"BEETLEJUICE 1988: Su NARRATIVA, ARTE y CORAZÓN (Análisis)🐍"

Es hasta este punto donde se crea la fidelidad con estos personajes, ya que sabemos sus deseos, las cosas que los ponen tristes,
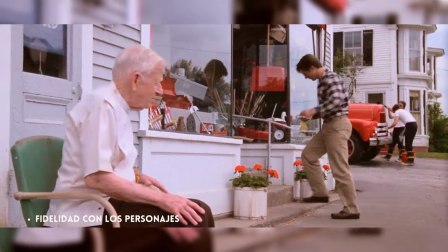(4:18)
personalidades y el objetivo a cumplir, pero llegar a él como ya lo hemos visto no será tan fácil y mucho menos tranquilo como ellos creen.
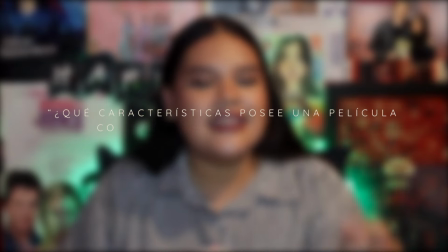(4:30)
Esta cinta es todo un clásico y me pregunté qué características posee una película considerada de esta manera.
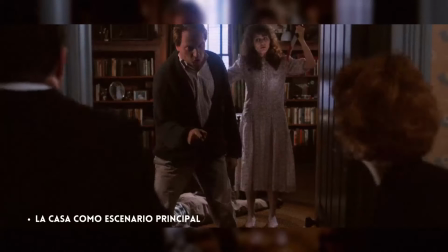(4:37)
Algunos artículos coinciden que el espacio donde se desarrolla la historia
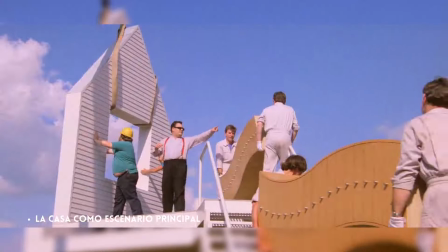(4:43)
tiene que ser importante acompañante para ella Y aquí en efecto
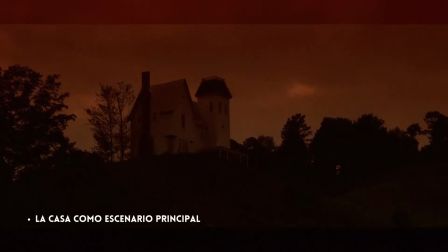(4:48)
todo gira en torno a una casa Para empezar es el plano de
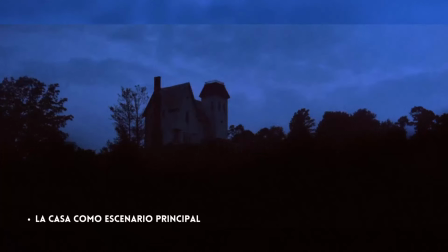(4:53)
esta la que nos indica el tiempo y espacio en el que estamos Cómo verla en la noche,
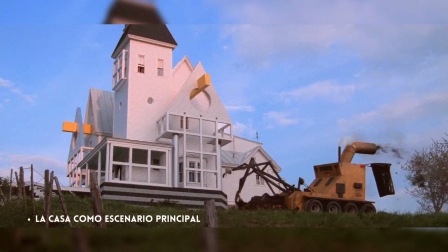(4:59)
en el día, con una remodelación terminada Que sabemos esas cosas pues no suelen hacerse tan rápido Por lo que la historia con esto nos dice,
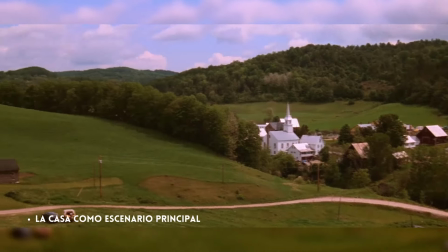(5:08)
han pasado algunas semanas o meses y así cada que aparece el plano de esta casa.
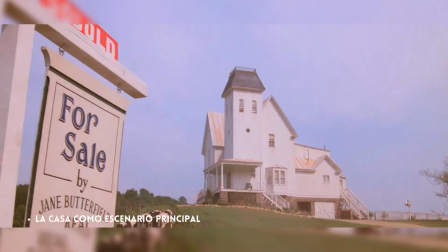(5:16)
Con la muerte de Adam y Bárbara llega la venta de la casa y una nueva familia.
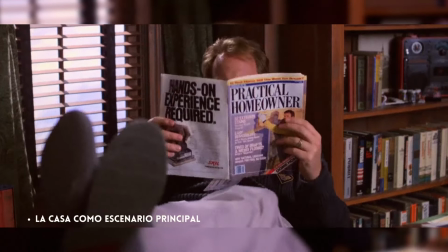(5:21)
Para Charles el objetivo es descansar y relajarse en la casa.
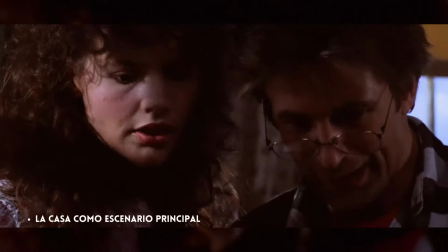(5:26)
Para Otto y Delia es remodelar la casa. Y para Bárbara y Adam es sacar a todos de la casa.
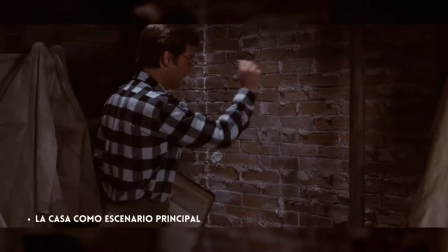(5:34)
Además que cada acción ocurre dentro de ella, por eso recalcan muy bien donde se realiza el puente entre el mundo de los muertos y
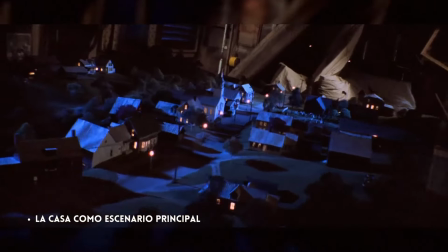(5:42)
los vivos y también por eso nos mencionan donde está Beetlejuice.
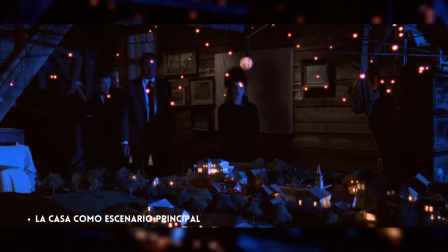(5:47)
Tenemos incluso a todo el pueblo dentro de la casa.
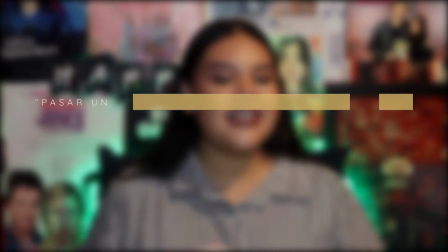(5:52)
Con esto el objetivo principal cambia de pasar unas vacaciones tranquilamente en casa a
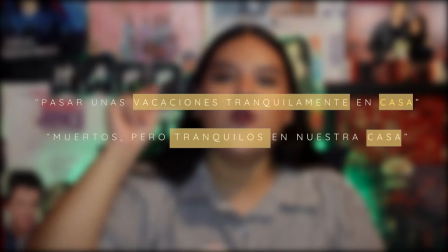(5:58)
muertos pero tranquilos en nuestra casa. esos personajes son el centro
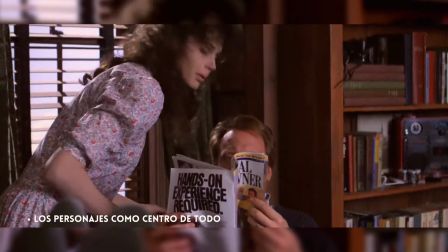(6:05)
de todo y una cosa realmente icónica pues la interpretación de sus actores y el cómo están construidos
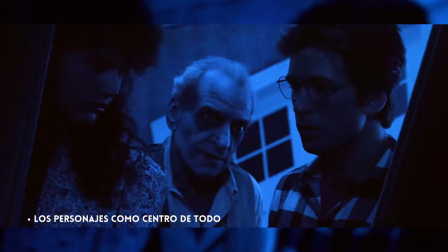(6:12)
es completamente fenomenal existe un compromiso inimaginable pues puede ser que el
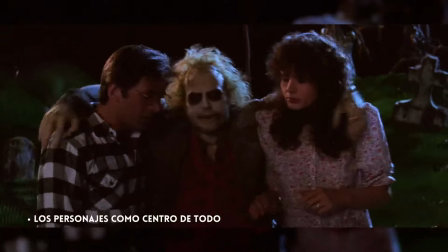(6:18)
centro de la escena no sea uno u otro pero en todo momento están accionando es decir el peso de la mayoría
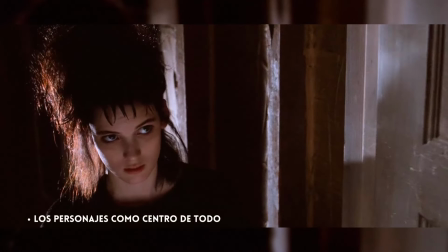(6:26)
de las cosas estaban en sus actuaciones como decían sus diálogos cómo se movían o cómo reaccionaban.
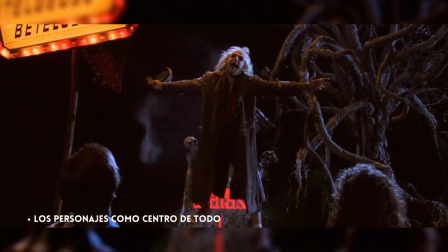(6:34)
Dos escenas fenomenales que nos dan un ejemplo de esto son esta primera aparición de Beetlejuice junto a Barbara y Adam,
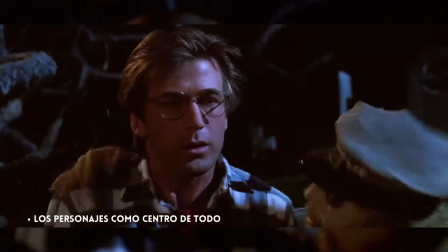(6:41)
donde la energía y talento de Michael Keaton sobran totalmente.
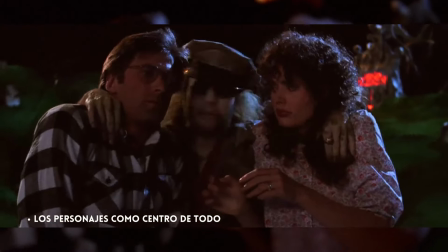(6:46)
La manera en la que maneja la escena es sin duda fenomenal, llena de energía,
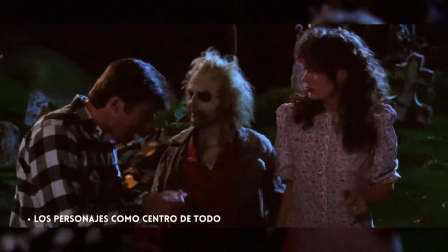(6:51)
casi imposible seguirle el ritmo, pues sus movimientos y el tono de su voz, reacciones,
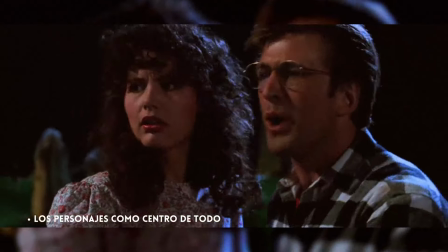(6:57)
etcétera son increíbles y no podemos dejar atrás a sus compañeros
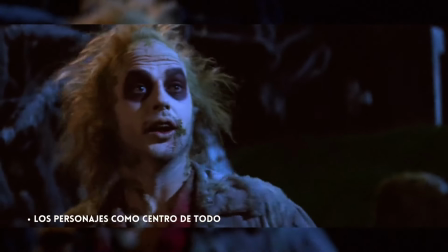(7:02)
pues también es increíble cómo interactúan con este personaje.
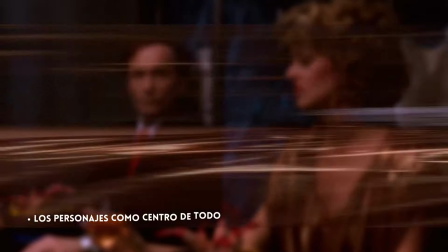(7:07)
Otra escena icónica que no me dejarán mentir es el baile de Day-O Banana Bot Song
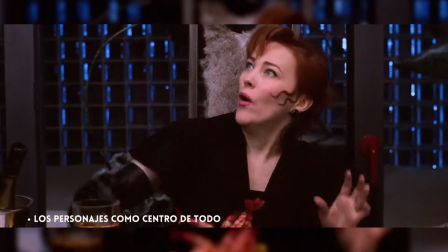(7:12)
donde Katherine O'Hara comienza esta aventura pues tenemos aquí un rostro
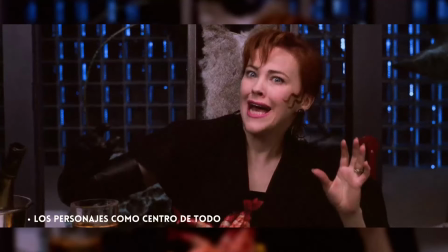(7:18)
confundido al no saber qué es lo que pasa mezclado con un poco de vergüenza
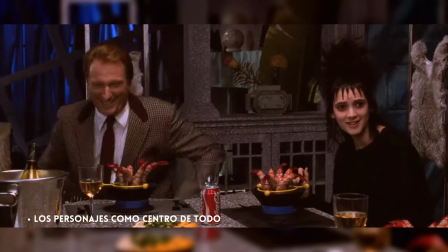(7:23)
muy bien logrado por esta actriz comenzando totalmente la interacción con
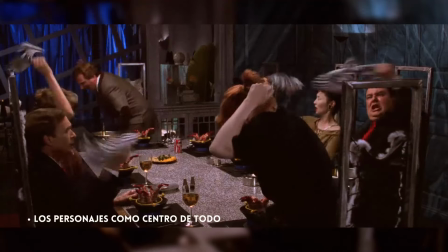(7:29)
sus otros compañeros donde igual manera se les puede ver la confusión,
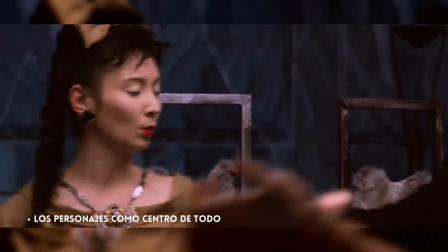(7:34)
diversión, sorpresa sin dejar atrás sus características principales.